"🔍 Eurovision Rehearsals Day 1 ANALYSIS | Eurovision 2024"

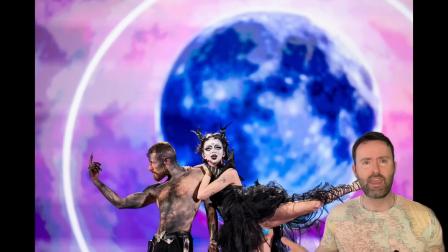incredible for arlene you look at our rehearsals last year which were absolutely crap it was basically gold and then it was all about connor's camel toe and this year we've got this beautiful deluxification just the detail now looking in everything the hair the makeup the dress look how intricate the dress is the
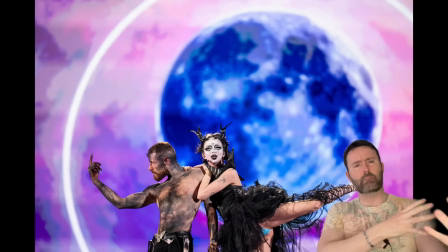dancer that she's got on stage with with them where they've got this kind of like muddied dark energy kind of spread on on his body he's got these great postures with his fingers and he's got these long nails it seems like the main theme of the staging is being in this candle circle.
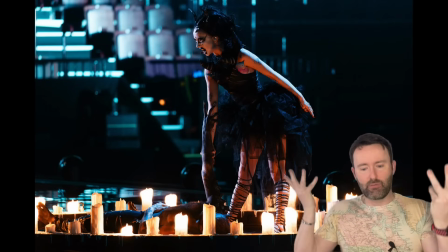They're going to do the hex on the dancer and the dancer is going to come to life. Really, really cool storytelling. I think that's super, super fun. I wonder, are they going to be confined to this candle circle or is there going to be movement allowed?
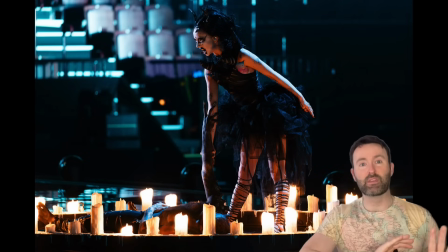I wonder, is there like a little door or I believe the candles are going to come up at the end. From the TikTok video, we can see there's a little bit of magic as they move their hand around and the candles light up.
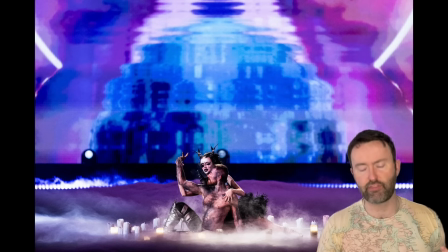So actually this TikTok was one of the shorter ones I believe it was only 30 seconds long all the others were kind of a minute so lot
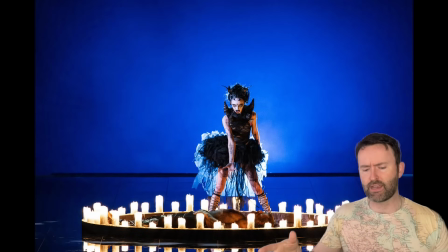less information given about how this staging is going to progress I believe that there's going to be something on the back screen saying crying the witch which I think is a fun reference to what was happening during Eurosong the national final this year I love the playful of this this image now where Bambi's got their hand wrapped
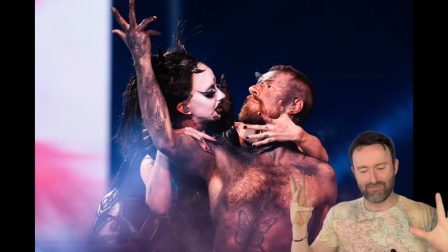around and the dancer I love the dancer's hand biography looks really really really cool just giving this kind of detached surreal
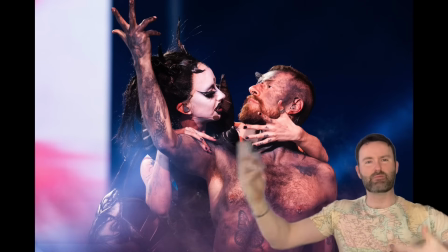like he's in a trance or something so again tying in with this hex this magical mystery feel this feels super fun and immersive creative theatrical in Bambi's intro on the TikTok they're saying that they can't wait for people to see their art and I'm getting art from this I'm getting so many different
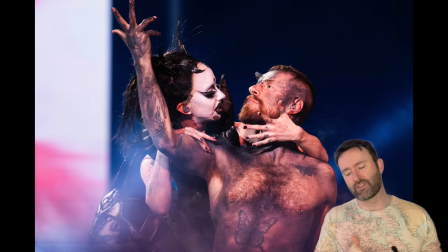things in terms of the movement and the look it's just really really exciting compared to what we've previously sent where didn't feel like total complete cohesive packages whereas this
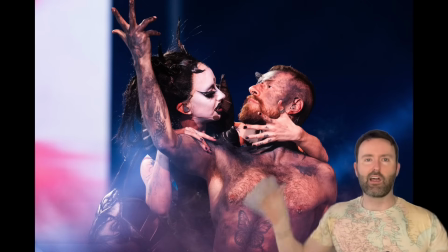feels like an artist who's got visual and sonic and lots of different talents and we're seeing it come together in this really cool exciting
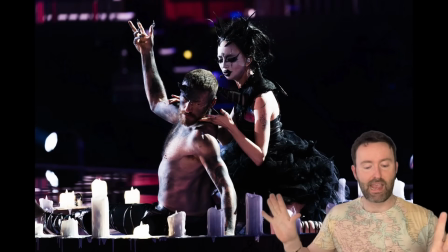Giza package I think I think the inclusion of the dancer is really really excellent like this totally works for me and I'm glad that
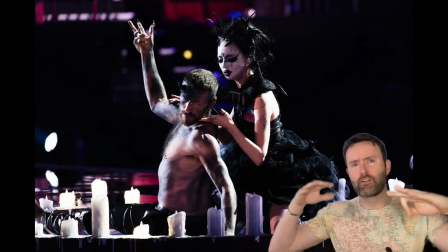Bambi's not on the stage on their own a little bit sad that we don't get the costumes from the national final because I thought they looked absolutely and utterly
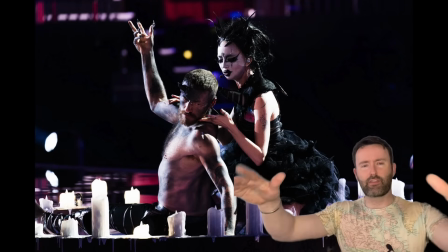amazing there were some of my favorite costumes I would have liked maybe if like three other dancers have run on in the end and being like evil spirits
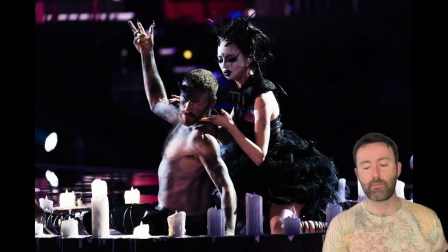outside the candles or something like that but overall I'm really happy with this and it's got a really good reception on Twitter and you know Twitter's not exactly the place that you go to for a good reception so I feel much much more sure I'd probably put this up to a likely yes qualifier now the reason I'm not putting it as a definite yes is because you know it's very early in the running order it's fourth song
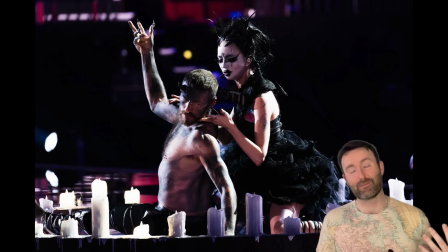is a little bit divisive and just our qualification record is just like pretty bad for non-qualifications in a row but I definitely think this deserves to be in the
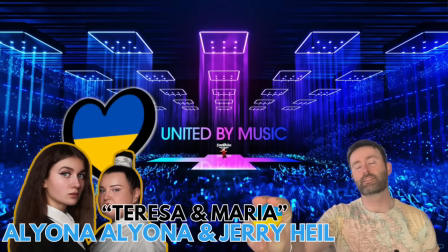final okay fifth up we have Jerry Heil and Alyona Alyona singing Teresa and Maria for Ukraine big switch up here now as well
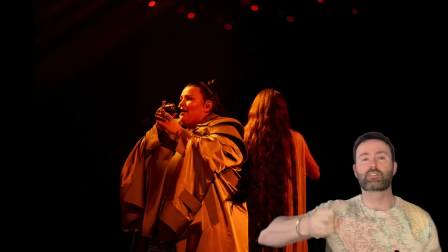I was talking earlier about how Lithuania's largely copied and pasted their staging with a bit of an upgrade Ukraine staging looks quite different here now this this
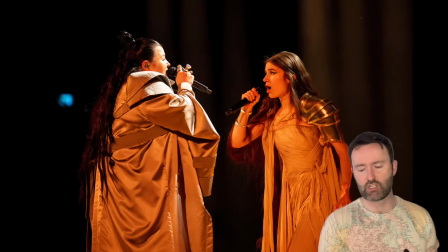color palette is more of these kind of warm is much much more metallic Jerry Heil's got this beautiful kind of Joan of Arc styling with arbor on her sleeve beige gold dress very simple hair i really really really like this i think i think it looks absolutely stunning and then it seems that
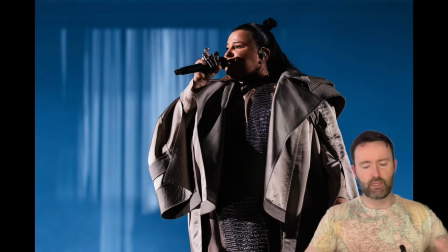aliona aliona has this more like samurai knight feel because she's got this hair which almost feels like it's done in a japanese an old japanese style and then in the closer picture of her you can see it looks like chain mail that she's gone so i love this kind of impression of a female warrior this
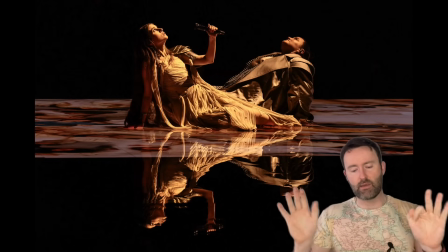first image is absolutely wow this is a stunning image of the two of them lying on the ground looking up i'm guessing this
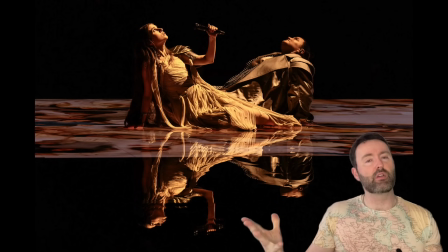is probably the start of the song where jerry does her beautiful intro and I like that both of them are on the stage and the floor looks incredible and this reflection
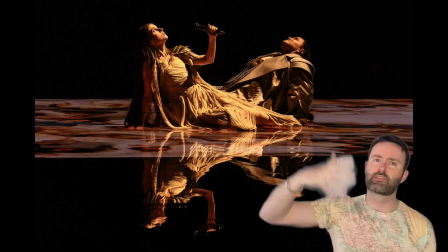of them and then looking up at the sky almost like with this sunlight moonlight on their faces it's so pretty this is